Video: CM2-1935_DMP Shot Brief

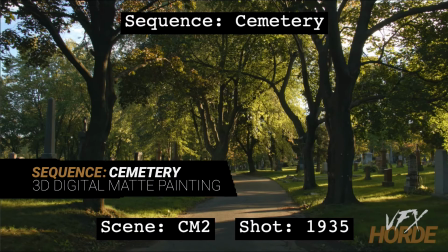4s
This is Garrett Fry, the 3D digital matte painting sequence lead for the Cemetery sequence, and we're taking a look at shot 1935.
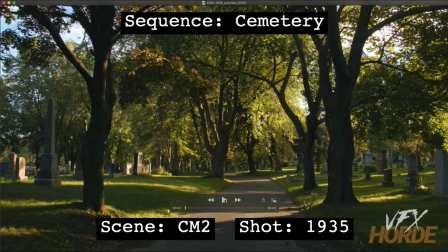11s
So let's go ahead and play that.
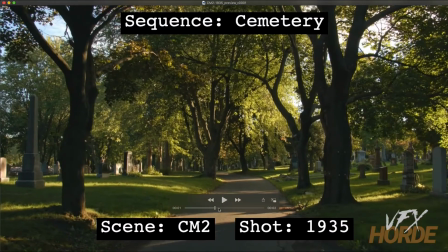14s
So you can see we have kind of a shaky handheld camera move going along this road,
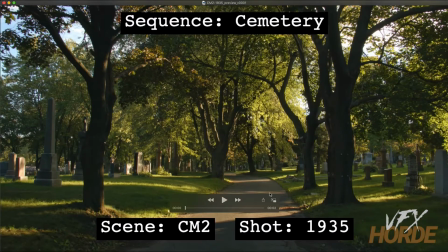22s
and what we need to do is fill either side of, or both sides of this road rather, with gravestones. And so we're looking at this area right here that we can put in some really nice gravestones there.
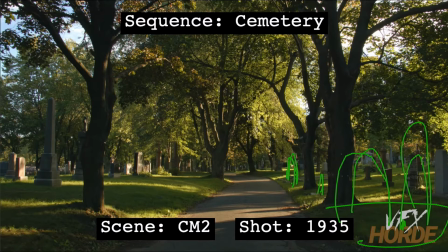39s
We have between these trees. Farther down, this is a really nice spot actually, because the light is going to be coming in this way and really have a nice rim light to the object that you're putting there. Maybe it's a statue, maybe it's an obelisk, something with a little bit of height.
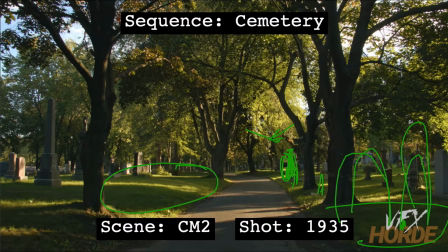57s
And then you have this whole area right here, and then this area on this other side of this tree. So you can put all kinds of different gravestones throughout. And your goal with this shot is to just make it as seamless as possible, so that when somebody looks at this shot,
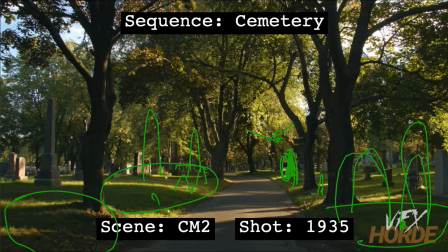74s
they cannot tell you which gravestone has been added and which gravestone was part of the original plate. And if people can't tell the difference, then you know that you have been successful as a matte painter. And so this shot already has a really great composition and good lighting to it,
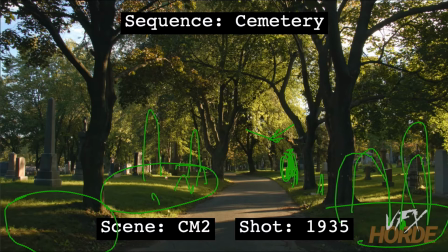92s
and so you're just adding stuff in there that fills up those areas, because it does need to feel like it's a full cemetery, and there's some areas that are a bit open. But you don't want to take away and you don't want to take over the shot with all of your gravestones.
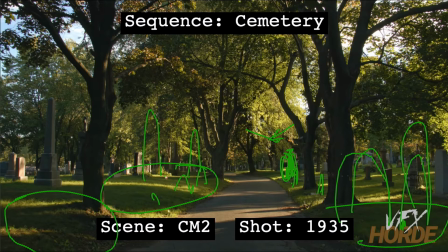109s
You just want to add it in there and make it feel like it just belongs. And because this is a moving shot, you're going to have to project everything onto 3D geometry, if that be cards or something a bit more complex. You'll have to test how complex that geometry would need to be
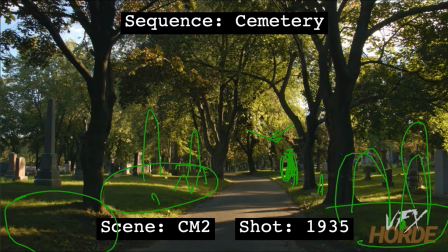129s
by just running it through the shot and seeing how it works, seeing what kind of parallax that you're seeing. And make sure that you are really adjusting for the lighting conditions of the plate, so that everything has that really beautiful lighting.
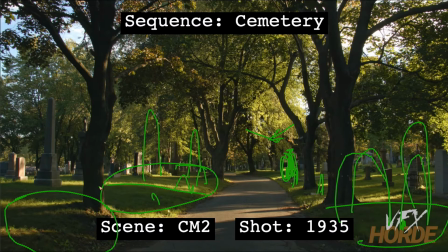148s
You can see here there's this big shadow shape right here. Well, you might want to break up that shadow shape with some light patches here and there, so that when you put your gravestone on it, you can justify their light being cast onto that gravestone.
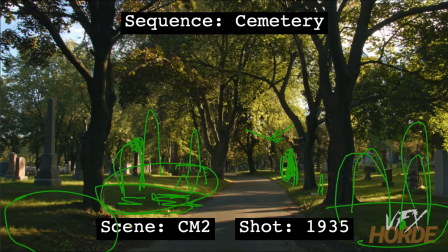166s
Otherwise, you're just putting stuff in shadow, and it's just not as interesting as something that you can put in light. You know, as cool as this obelisk is, it's not as cool as this cross right here, and it's not as cool as these gravestones over here either, because they have that dappled light on them.
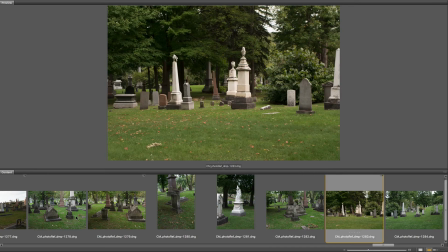183s
Before starting out on the shot, it's really important to familiarize yourself with the extensive photo reference in the library.
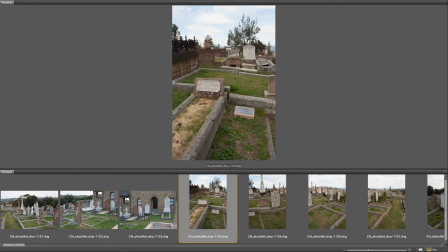190s
It is worthwhile to do quick matte painting concepts so you can start to understand what kind of photography works for what particular situation.
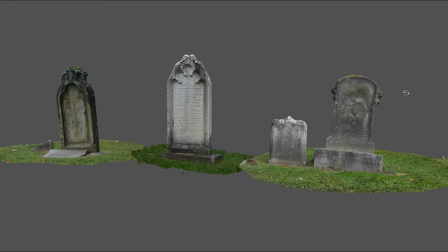199s
Also, make sure you're utilizing the asset library, especially for those shots that require continuity between environments.
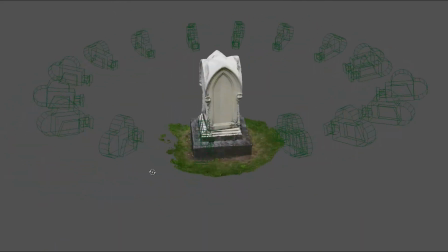206s
These assets can be a huge help, and remember that every asset has high resolution photography,
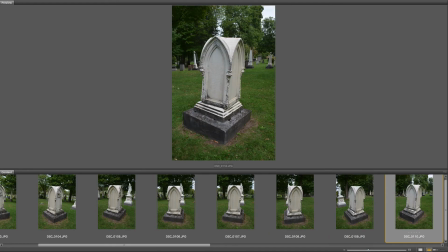212s
so if the asset is not high enough resolution when rendered, you can overlay it with photography.